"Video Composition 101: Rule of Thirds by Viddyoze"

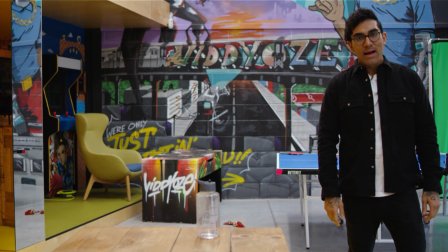(0:00)
Hey guys, why does this shot look bad? Well, that's what we're going to be talking about in this video.
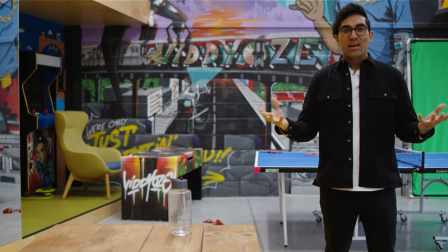(0:05)
I'm going to talk to you about how to avoid making your shot look terrible like this, and what the principle is behind this, and how you can start making your shots look a lot more professional.
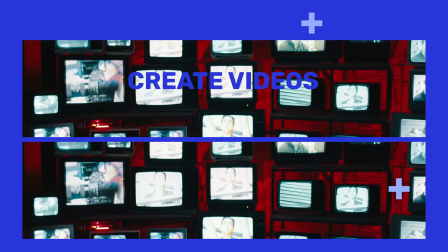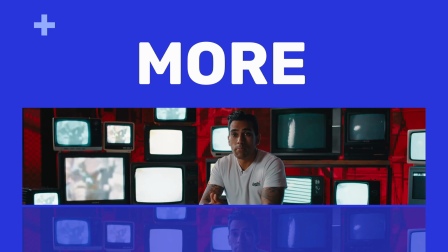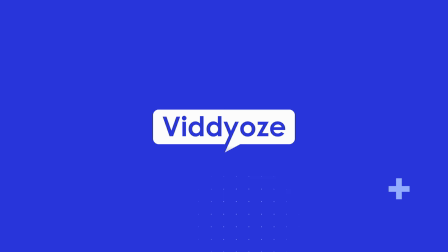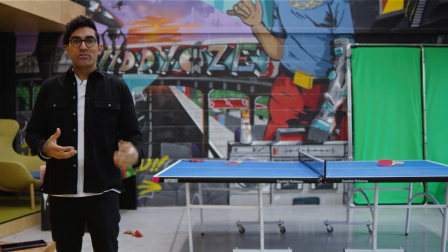(0:31)
This shot doesn't look right. If you're watching it, you pretty much can tell right away that there's something wrong, right, to the visual eye.
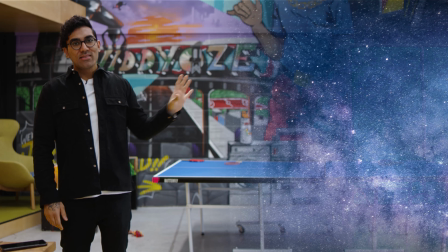(0:38)
And what you're obviously gonna say is that, well, there's a whole amount of space kind of on this side of me, so why would I stand so far away in the shot, right?
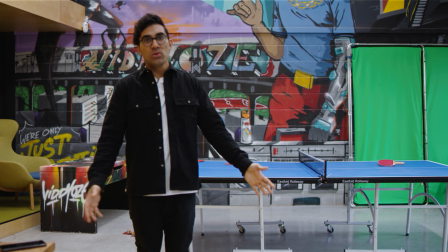(0:46)
So to make this shot a little bit more appealing, what we would wanna do is kind of be in this sort of position, right?
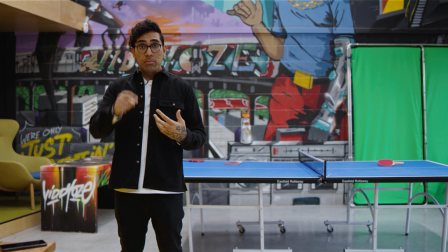(0:52)
Now this is a little bit better. I am looking at a monitor here, so I'm hoping this looks right. So this is a little bit better, so I'm kind of sitting on one of the kind of visually pleasing lines, which we'll kind of get to in a moment.
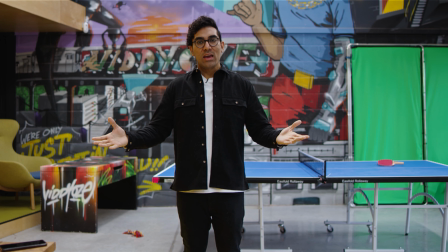(1:04)
This is obviously probably the most ideal location for me to be standing in this shot, because I'm right in the middle and it looks good.
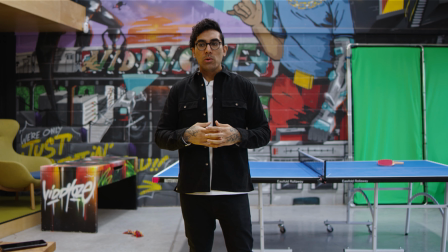(1:11)
So let's talk a little bit about what this actually is. So what we're referring to in this video, what I want to talk about, is the rule of thirds.
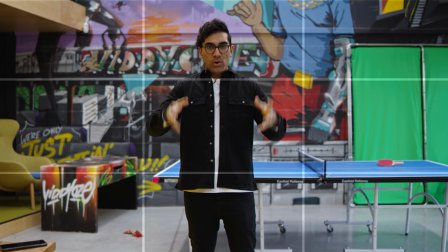(1:20)
Now the rule of thirds is basically a principle where we split up the frame into a grid of 9 different boxes, right?
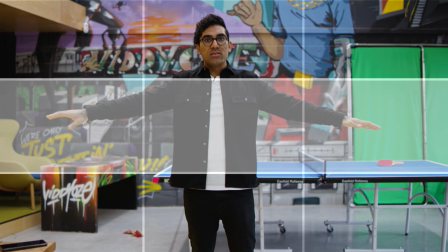(1:27)
So you'll kind of see box here, there, got these boxes over here, and then we got these ones right there too, okay?
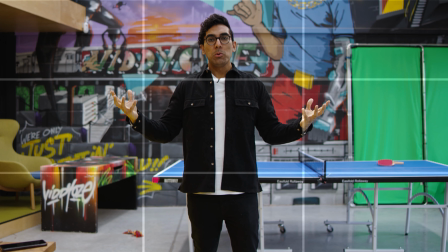(1:35)
So this is the rule of thirds. This is the grid that we would normally reflect on when we're taking a shot. So how do we use this grid, and how do we kind of apply this to our shots to try and create a good looking shot?
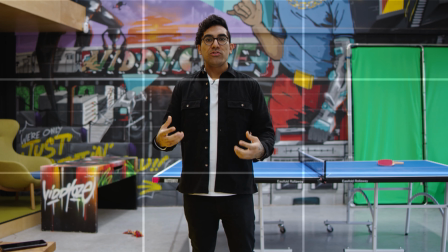(1:46)
So the theory is that if you position your subject, and in this case I'm the subject,
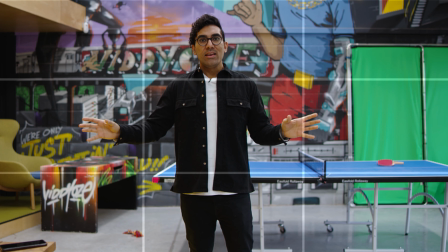(1:51)
on one of the lines in the grid, then it's right here, right there and there, yeah.
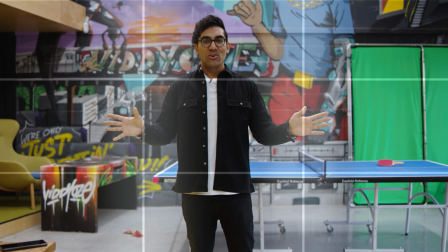(1:59)
So if I was basically positioned on one of the lines in the grid, it would be a more visually appealing shot.
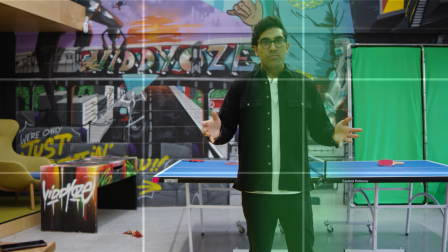(2:04)
So if I was kind of like here, this is fine. This would be visually appealing.
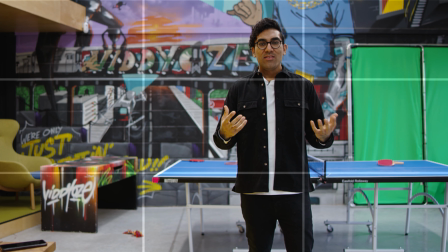(2:09)
Now, you know, the term visually appealing is quite subjective. It kind of depends on what you like to see.
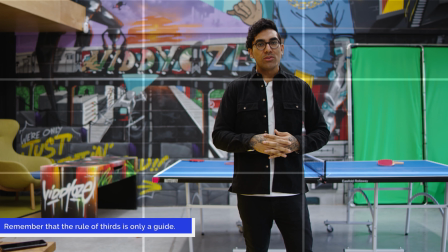(2:14)
But we're just going to base this on simply black and white, on the facts of what the rule of thirds kind of tells us, right, in terms of photography and videography.
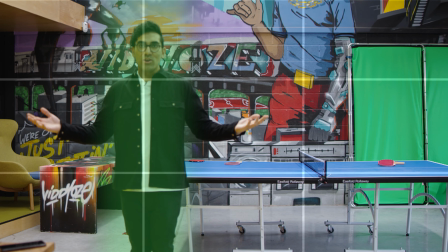(2:21)
So this is good. This is also good, so I'm still on one of the grid lines in the rule of thirds.
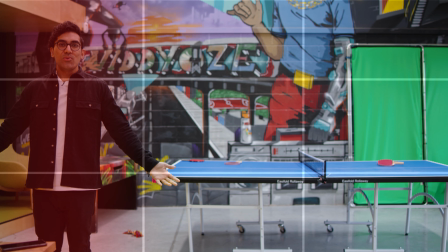(2:28)
This suddenly is bad because it's obviously really out of proportion in terms of where I should be in the frame.
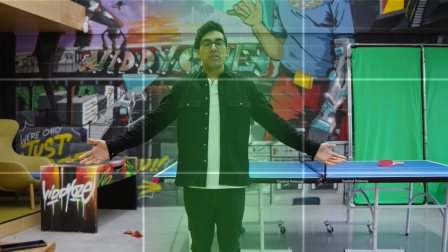(2:34)
Now the middle's cool too. Like, you know, a lot of the time when you see content online, people stand in the middle of the frame.
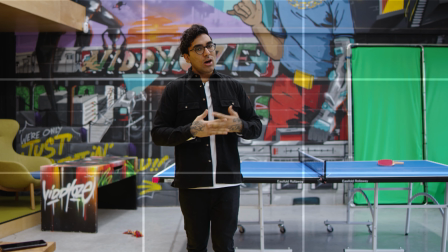(2:41)
It's completely fine, right? It's not the most artistic thing in the world.
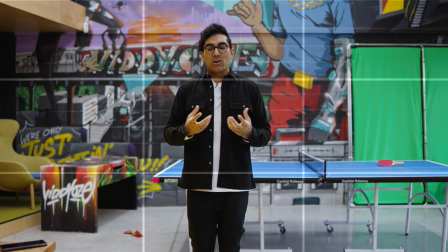(2:45)
You know, the rule of thirds kind of is a concept that I believe is more kind of lean towards photography.
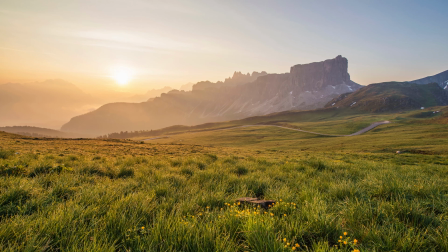(2:52)
So when you're taking really nice shots of a landscape, you know, it could be a big, I don't know, aerial shot or something, I don't know, whatever you're taking a picture of. But in photography, the rule of thirds is quite a lot more prevalent, I think.
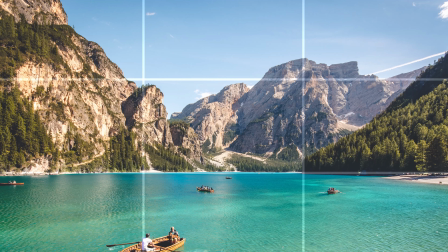(3:04)
And you can get some really nice kind of images if you follow that principle of the rule of thirds.
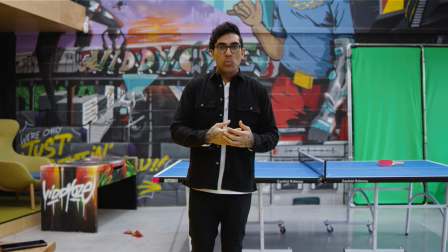(3:10)
In videography, it is really much the same thing, but sometimes when you're just standing kind of like a little bit off in a shot like this,
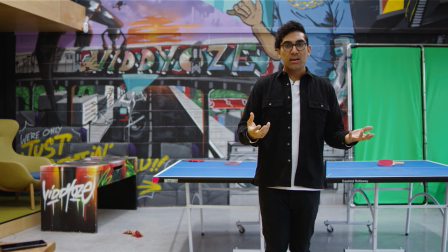(3:17)
it's okay, but it isn't something that we would probably do for this kind of shot. If I was closer to the camera, am I okay to walk closer to the camera?
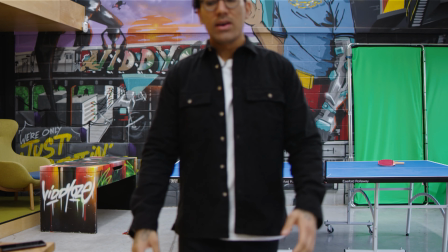(3:25)
So look, if I get closer to the camera, right, let's get like here-ish.
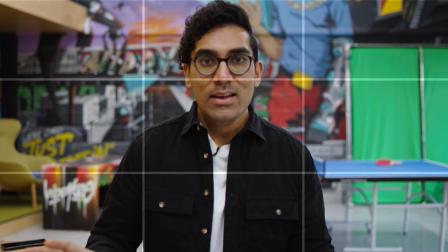(3:30)
God. So if I'm here, if I'm in the middle of over here, it's okay,
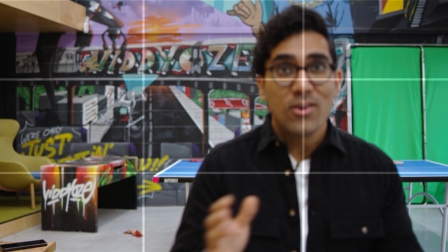(3:34)
but also if I was kind of off center here, it still looks okay because I'm close.
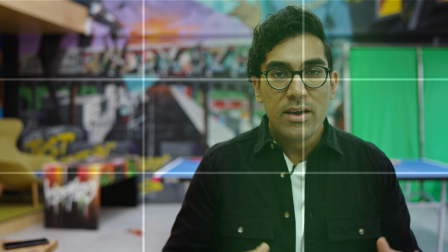(3:40)
And the reason it looks okay that I'm close now is because I'm filling up quite a lot of the frame.
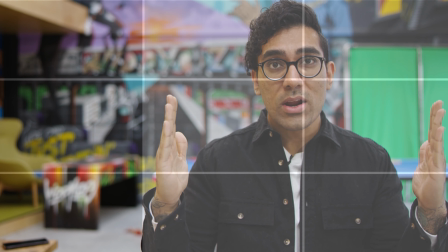(3:44)
So if you see, I'm kind of filling up almost 2/3 of the frame here, which, because I'm close up, that looks okay.
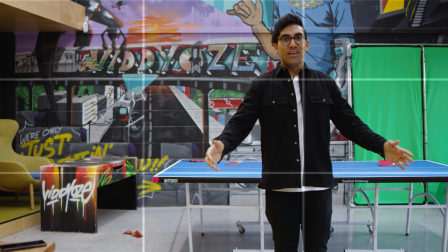(3:50)
But if I'm all the way back over here, and I'm kind of like here, now the problem with this shot is that we've got all this empty space, right?
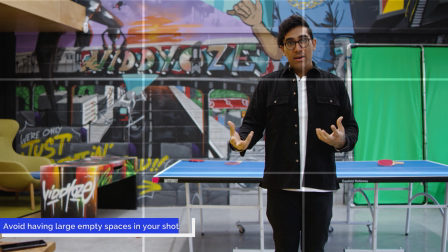(3:59)
And it doesn't look that appealing. Another way that we can make it look better, if this was a shot, is if we had something interesting on this side of the shot.